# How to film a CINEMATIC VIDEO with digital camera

The filter is a constant. if the light conditions change you have to change the filter example if you cut four stops of light and your exposure is perfect but later the sun becomes brighter you have to change the filter with stronger one the advantage is that you don't get polarization but you lose comfort of having only one filter and you have to screw and unscrew them all the time last year a chinese company freewell
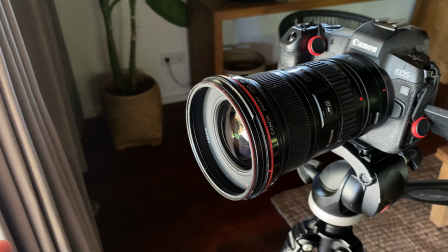4:57 came out with an amazing product magnetic nd filters i'm using them already for a year and they are very comfortable.
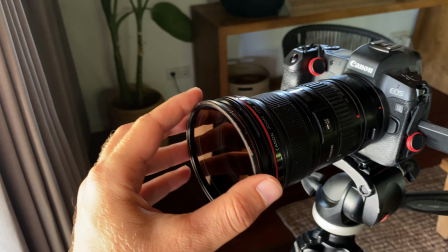5:05 I bought two filters and they satisfy fully my video needs. ND16 and ND64. That is equal to four stops and six stops. I ordered the NDPL. That filter combines ND and CPL filter in one. The CPL removes the reflection light from the surface. It makes the sky more deep color and water looks better.
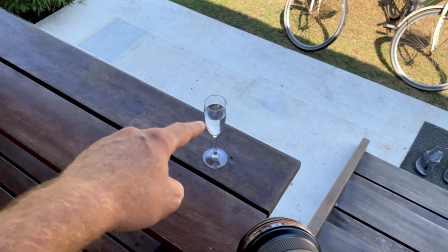5:26 There is a lot of light which is reflected from the wood and from the cup now check what the CPL filter will do with all the reflection
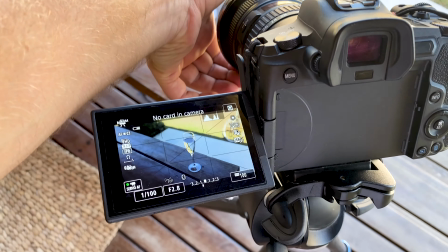5:34 I'll just rotate the filter a little bit and it will cut all the reflection
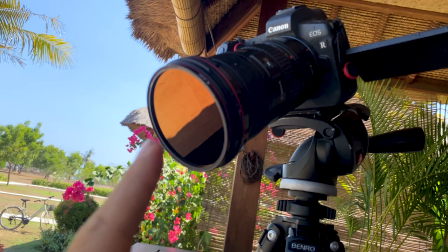5:42 that's the magic of the CPL filter and that's the advantage of the CPL filter and the ND filter in one after we know how to create a cinematic image it's time to check the composition I follow three simple rules the first one is the rule of thirds activate the grid on your camera screen and position the most important thing on the lines
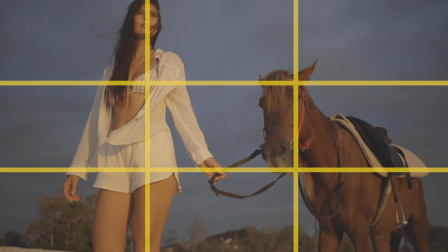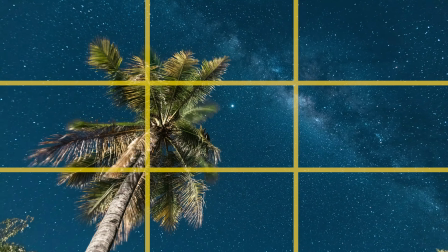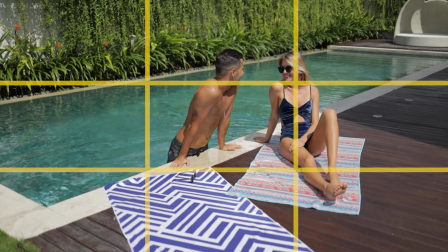second when i don't use the rule of thirds i place my subject in the center in the middle of the frame like that i make my subject the focal point of the video
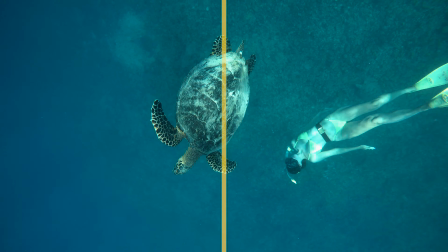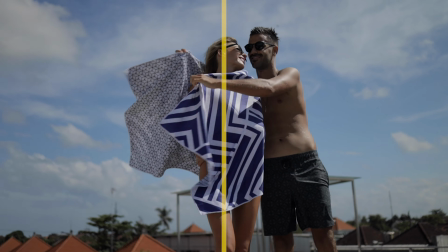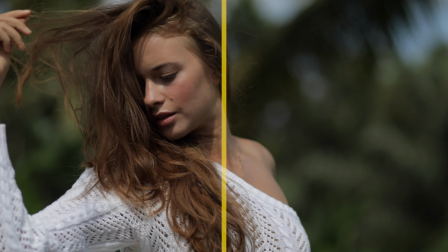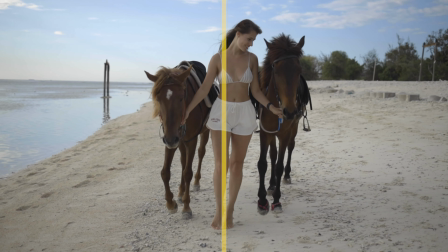the third thing i try to pay attention is the leading lines
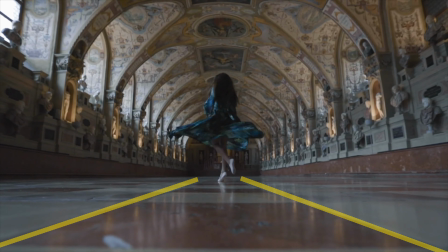pay attention for those three things and your composition will improve dramatically now let's Let's talk about camera angles. Most beginners and tourists film from their eye level and chest level.
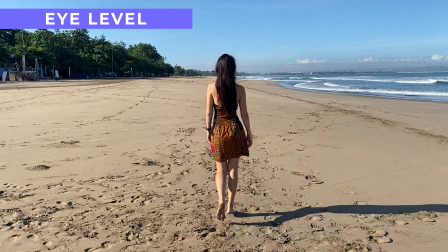To stand out from the crowd find other angles. I like to record belly level or even very close to the ground. When you record close to the ground you make your subject appear more heroic. The talent looks in control of the situation.
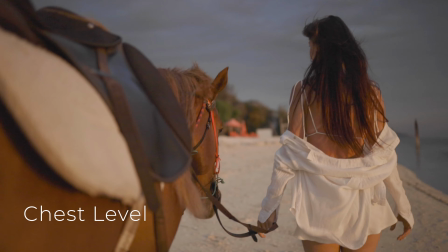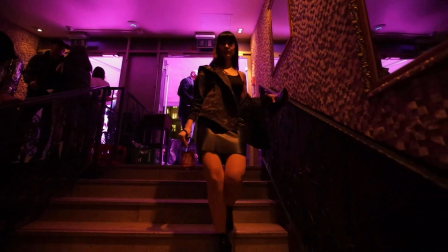The opposite is recording from above. You make your subject look insignificant. that makes your subject look vulnerable and out of control that is why when I do a photo
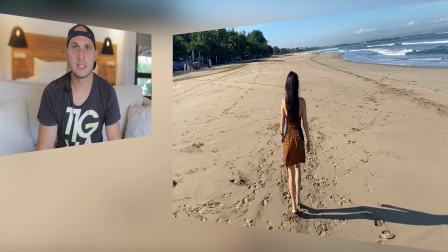7:50 shoots I'm very careful filming women from above because it makes them look vulnerable but when you do a drone shot filming from above it looks cool because you show how majestic is the nature and how small we are compared to it my favorite angle is to film low belly level or close to the ground to achieve those angles the most comfortable is to use a gimbal or
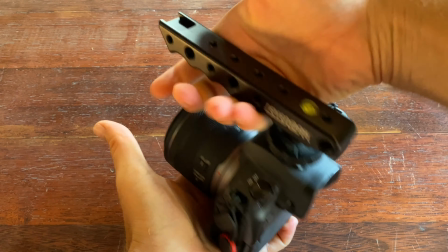8:31 a cheaper option is to buy a camera handle you can use your tripod and flip the camera but I rarely do it because the first two are more
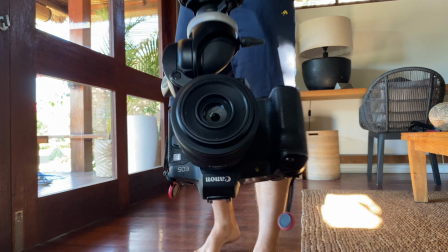8:39 comfortable filming near the ground has one more advantage you introduce a lot of foreground
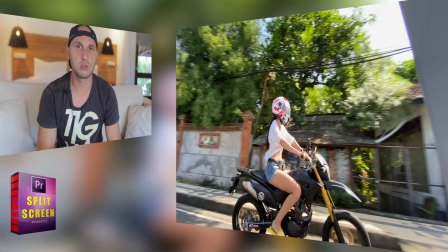8:44 and because the foreground is so close to the camera it moves very
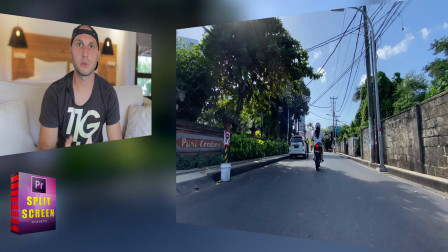8:48 very fast especially when you film with wide-angle lens that makes car scenes look so much faster hollywood uses that trick a lot just pay attention next time when you watch an action movie after we check the composition and the angles let's move to the different types of shots the most common shot
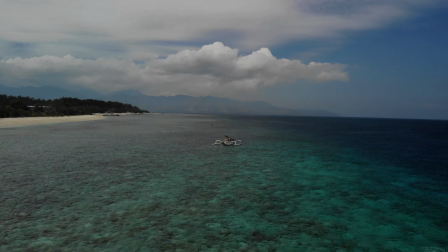9:06 to open a scene is the establishing shot it is typically wide enough to establish the geography the time of the day and it's often used to transition between scenes the next shot is the white shot it is very similar to the establishing shot but here the focus is on the subject
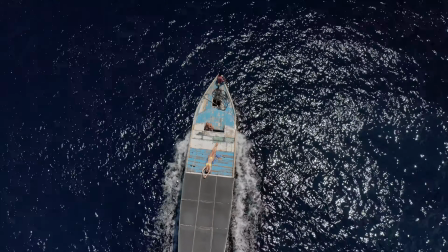9:22 rather than the environment it is about the visual relationship of the subject to the environment next we have the full shot we have the subject in full size in the frame moving
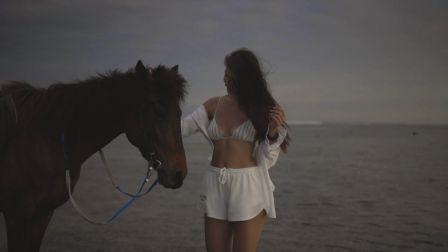9:44 to the medium shot it shows the subject from the knees up and now we came to the cowboy shot it It comes from the westerns, it frames the subject from where the guns used to be.
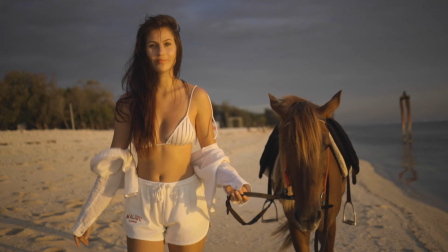After that we have the close-up shots, it's perfect for revealing emotions. Moving further is the extreme close-up, it emphasizes small area of details of the subject. It is time to speak about variety. Your videos to look good and rich, they have to have variety of shots. You need to have an establishing shot to show where your subject is. you need to have medium shots and close-up shots but variety doesn't finish there you need to have as well variety of the camera angles for example when you do a tracking shot you can record it from three angles from behind from a side and in front the variety of shots is what will make
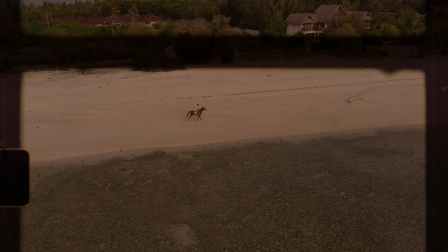10:54 your videos richer and more interesting now let's check how to hold our cameras to get the most stable footage i'll show you two ways how to hold the camera to get the most stable footage the first one one hand under the other one on top holding like that your hands should be close to the body walk the elbows bend the knees and then we do ninja walk that will give you the most stable footage holding the camera handheld because otherwise it's wobbling all around the second way get the strap in the moment you stretch the strap you get one more point of stability and that makes your video more stable so all the panning movements with more stable than if you just handheld there is one more thing you have to take care as a videographer that is the light the best time of the day to film is the golden hour that happens two times a day on sunrise
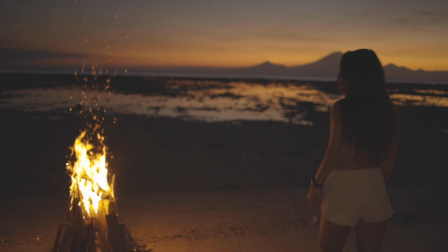12:03 and on sunset It is the most magical light that will boost your production quality.
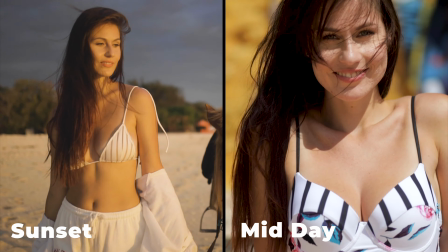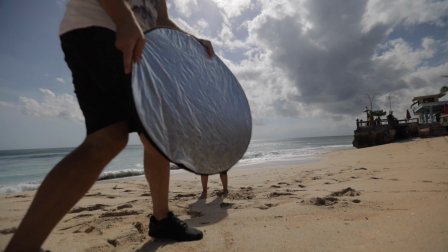12:15 Third, record in the shadows. There the light is very nice. If you want to get fancier and start controlling the light, get a reflector.
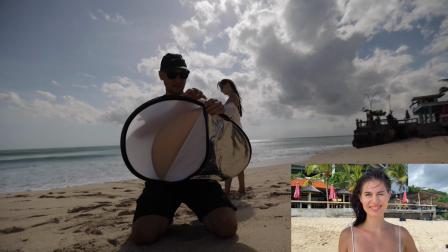12:22 It is very cheap and you can use it in two ways. You can bounce light back to your subject or you can use it as a diffuser. Let's check now the different camera movements that we should know.